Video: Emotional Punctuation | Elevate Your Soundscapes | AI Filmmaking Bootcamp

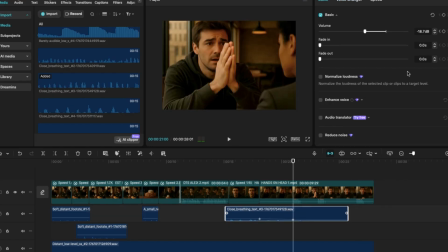(35:51)
Let's reduce it even further so you can hear the difference.
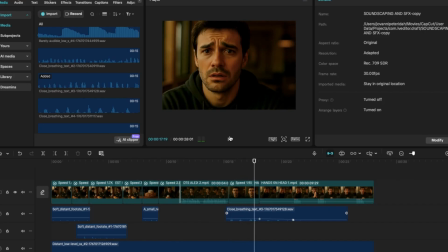I didn't mean to. It just... Let me explain.
Now let's add a third keyframe right about here.
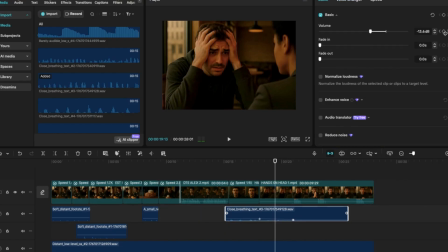(36:15)
Now go up to the audio control and click keyframe. Now keep your eye in the area where the two arrows are as we reduce the volume. What do you notice? The volume between the second and third keyframe reduces. Let's have a listen.
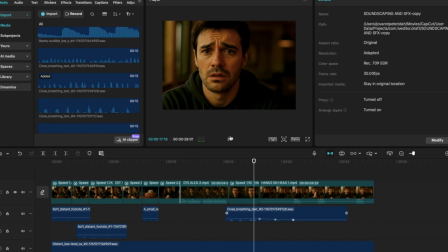I didn't mean to. It just...
Here's the key point.
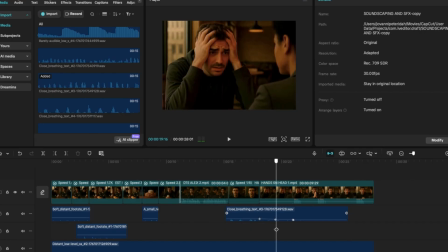(36:44)
If you place your cursor or playhead on a keyframe, you're saying you want to make changes from that point rightly to the next keyframe. If you place it at a random point in the audio file, you're basically saying you want to create a new keyframe
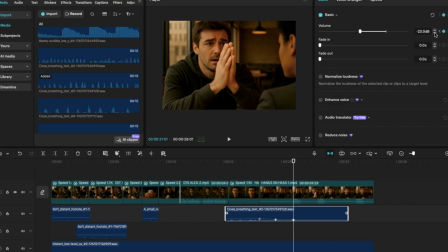(37:01)
and affect volume or make changes from that point on rightly to the right or to the next keyframe.
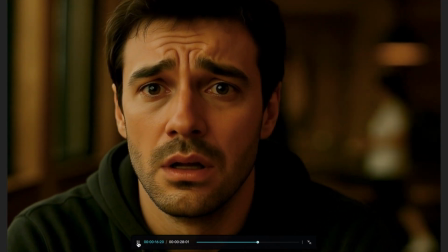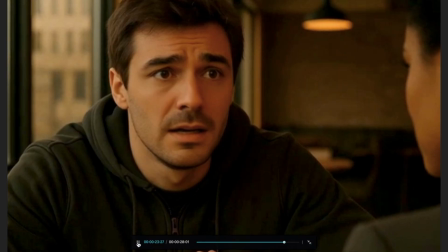(37:17) I didn't mean to. It just... Let me explain.
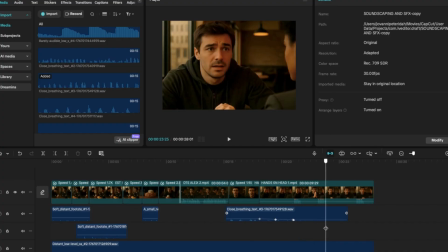(37:25)
Okay, let's create a fourth keyframe and just play around the volume.
I didn't mean to. It just...
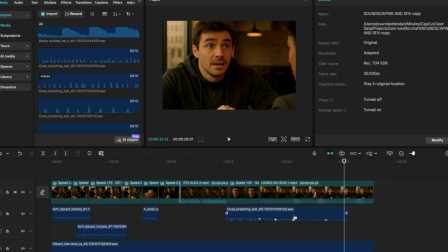(37:44)
So to round up, this is how we dock in CapCut using keyframes. Now, some other tools may have auto docking where the sound docks whenever there's a voiceover, and some other tools may also curve the sound and not be as linear.
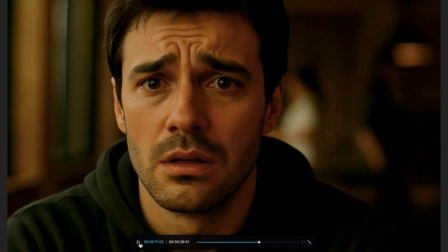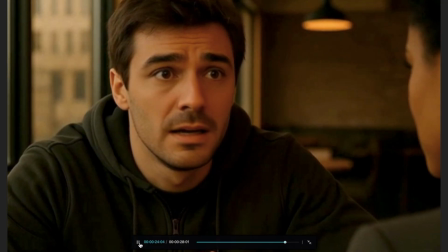(38:10) I didn't mean to. It just... Let me explain.
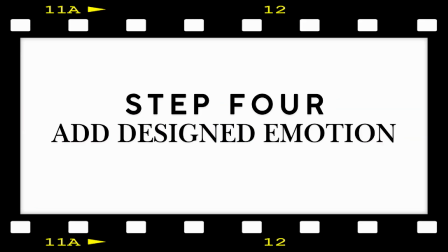(38:17)
And that's a wrap. Now let's add the designed emotion layer.
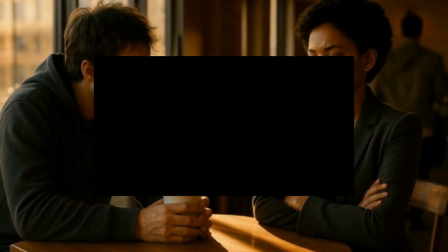(38:25)
With this layer, we want to make the audience feel the energy and emotion of the space.
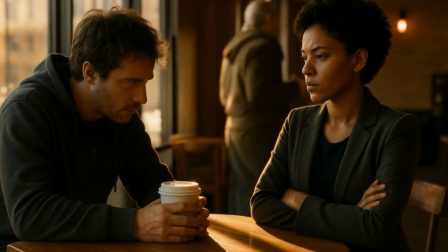(38:34)
In the opening scene, we want the audience to feel like something is wrong.
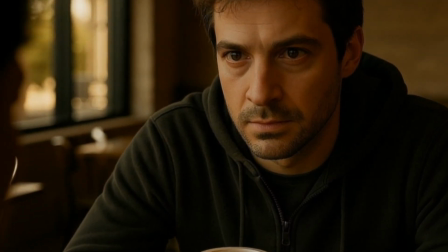(38:41)
In these scenes, we want them to feel the anxiety and coldness in the air.
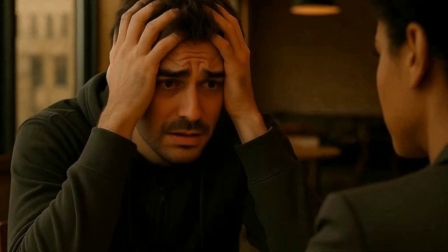(38:50)
And here we want them to feel the pressure of guilt. We'll also add tiny repeating cues for betrayal throughout the movie.
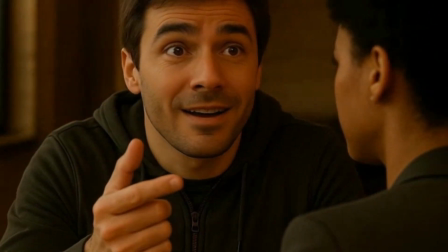(38:58)
Now that's the plan. Let's jump over to 11 Labs to create the sounds. Let's paste our prompt in a prompt window. And what we are after is an unease, a sound that's barely audible, but creates that sense of unease, like something is about to happen.
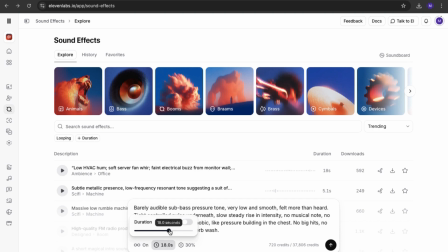(39:22)
Set duration at 14 seconds.
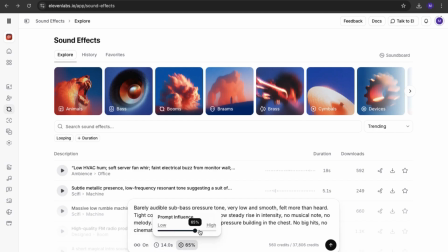(39:36)
And increase the prompt influence up to 80%. Now let's create.
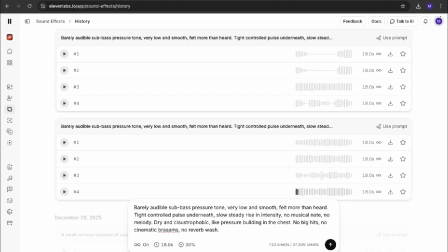(39:46)
Now for this sound, I'd advise you use your headphones as opposed to your speakers so you can hear the sounds properly.